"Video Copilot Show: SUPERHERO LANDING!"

Hey, what's up guys? Andrew Kramer here, videocopilot.net, and welcome back to another very exciting blog show. Today, we're going to be taking a look at creating a superhero landing, just like this.
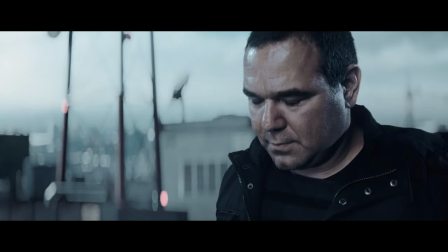1:14 We're also going to be taking a look at the different techniques we use to create the entire sequence. All right, let's go and take a look.
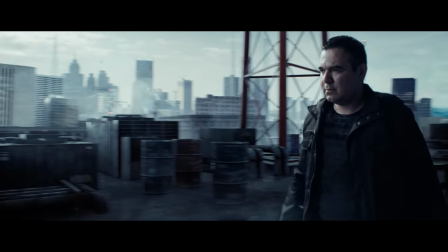1:24 Before we see Sam crashing down into the ground, we wanted to show him on top of a building. Now, we were going to do this on a real rooftop without any safety harness or any safety equipment. And Sam wanted to back out at the last minute, not sure why. So we did a simple thing,
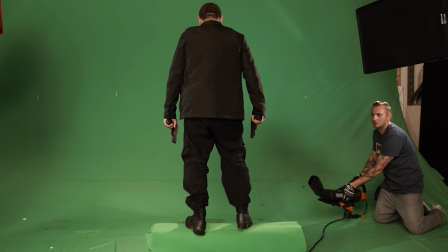1:41 we set up a small platform on the green screen and then allowed him to just jump down from it and then we could actually animate his head dropping past the ledge.
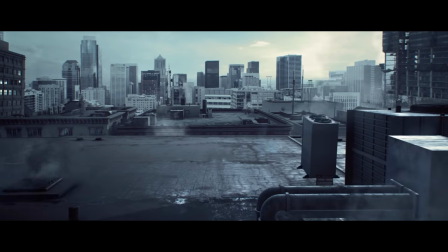1:52 Next, we built our digital rooftop inside of After Effects with Element 3D.
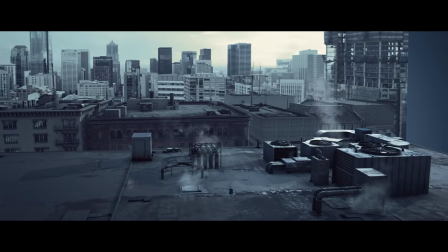1:58 We started by creating some various rooftop assets, things like air conditioning and pipes and vents.
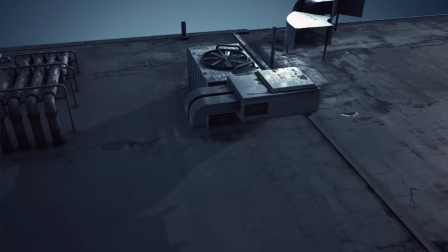2:04 Once we had this kit, it was easy to place objects anywhere we wanted, then experiment with various camera movements.
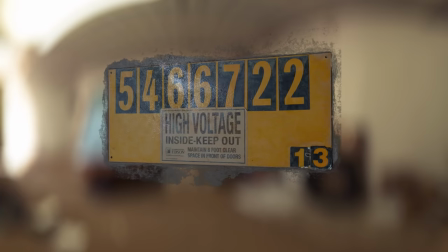2:10 To add even more variation to the models, we even created some sticker decals,
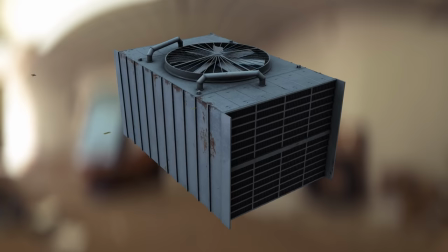2:15 and these could be placed anywhere in the scene to just add a little bit more detail and help sell the scale of the 3D objects.
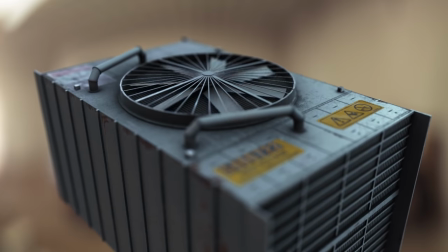2:22 We also added some rotation to the fan blades using the auxiliary animation.
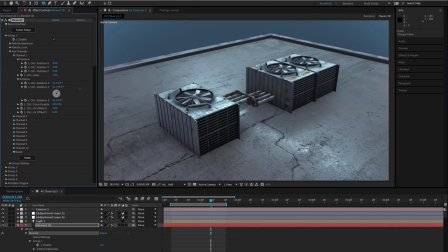2:27 By using a single auxiliary channel, we could actually control all of the fans at once.
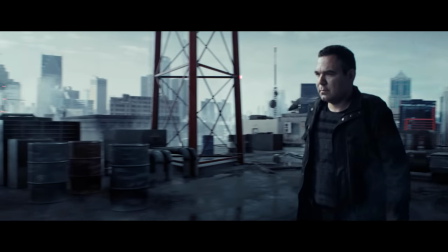2:32 There's probably some air conditioning technician watching this, thinking to himself, You would never put an HVAC unit next to a multi-band antenna array.
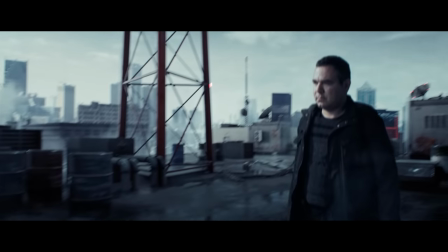2:40 What is this? Movies can't get anything right. This is full of . I want to tell you, it's here. It's me. Another really cool shot is when Sam walks across the rooftop. Since we didn't have enough green screen to do a complete 180-degree pan, we actually did a forced perspective shot.
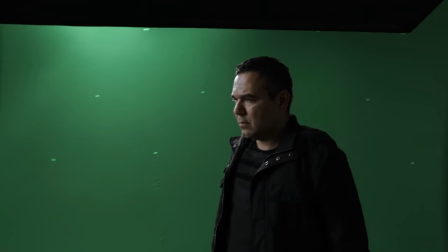2:54 So what happened was Sam was actually walking towards the camera, and then turned away from the camera. And what we did is we changed the background to make it look like he was actually walking in a straight line.
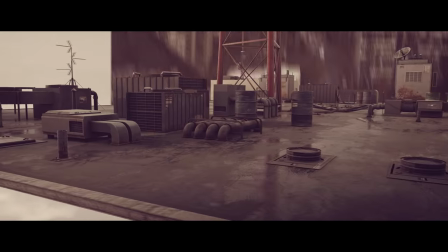3:06 We created a 3D scene and mixed it with building images and sky images in the background.
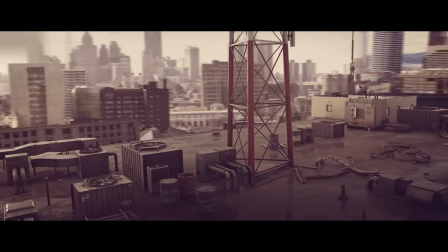3:11 And this allows you to pan the camera freely around the entire frame.
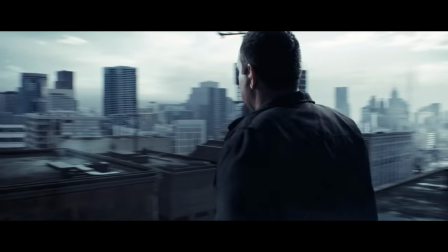3:15 So there's all these really cool tricks that you can do to try to make it look like your shots and your worlds exist in a much bigger world than they really do. Motorcycle sound. Here it comes. It's coming back. I need a motorcycle. Forget about my problems.
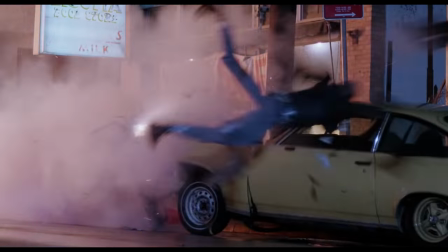Another shot we wanted to have was Sam falling through the air so we did a really simple shot of filming Sam's feet dangling on the green
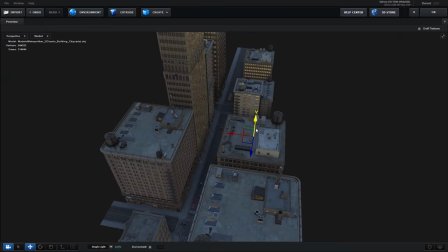3:41 screen and we had the leaf blower blowing wind up at his feet and we just created a full CG shot of a city building just going up
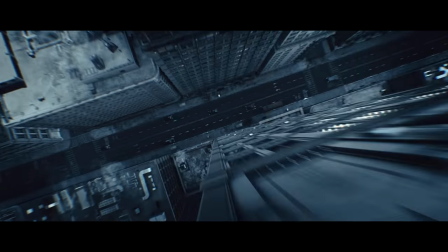3:48 and the camera moving down through it and you put those two shots together and you really get the speed and the momentum of his fall.
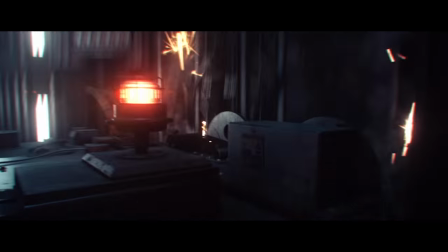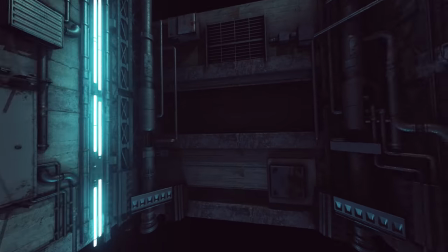4:01 For the elevator scene, we started by building some basic assets and components.
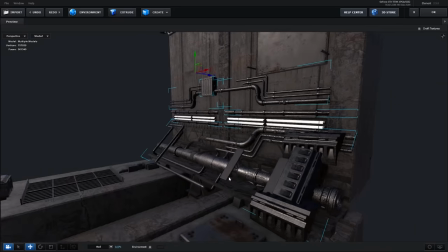4:06 The elevator shaft itself is actually made out of some basic 3D primitives along with some pipes and industrial elements from the Motion Design 2-Path.
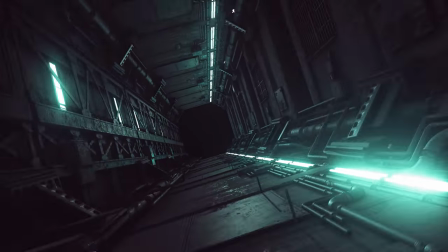4:17 Instead of trying to create one huge elevator shaft,
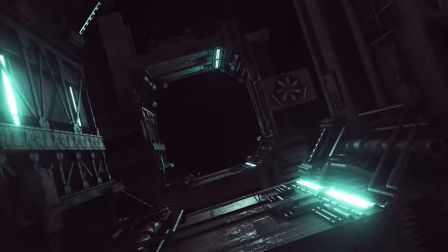4:20 we focused on building a single component that we could then replicate and create as many floors as we want.
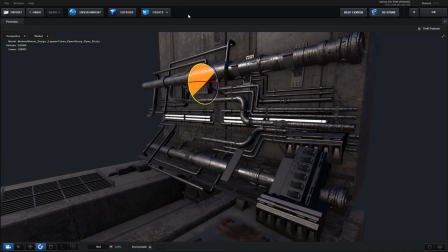4:26 Then we could go back to the design and change some of the pipes or change some of the features and it would cascade into the entire design.
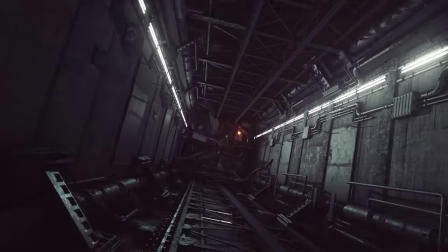4:34 This is actually a really useful technique that can be used for all sorts of things. Not everything has to be about explosions.
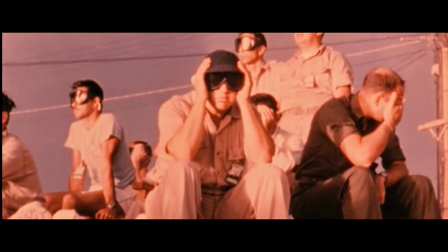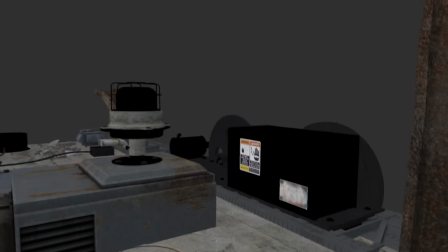4:50 One cool thing about this workflow was doing the pre-visualization for the elevator scene.
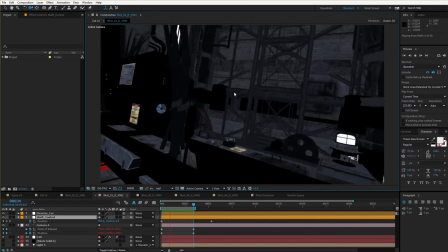4:56 So what we could do is we could create a bunch of different shots of the elevator flying in and figure out what shots go together well before you do all the compositing.
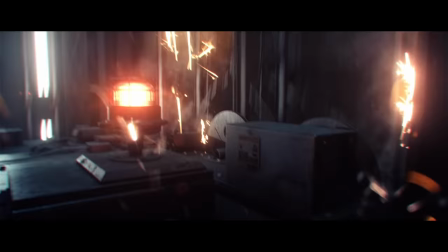5:05 In fact, that was the easy part.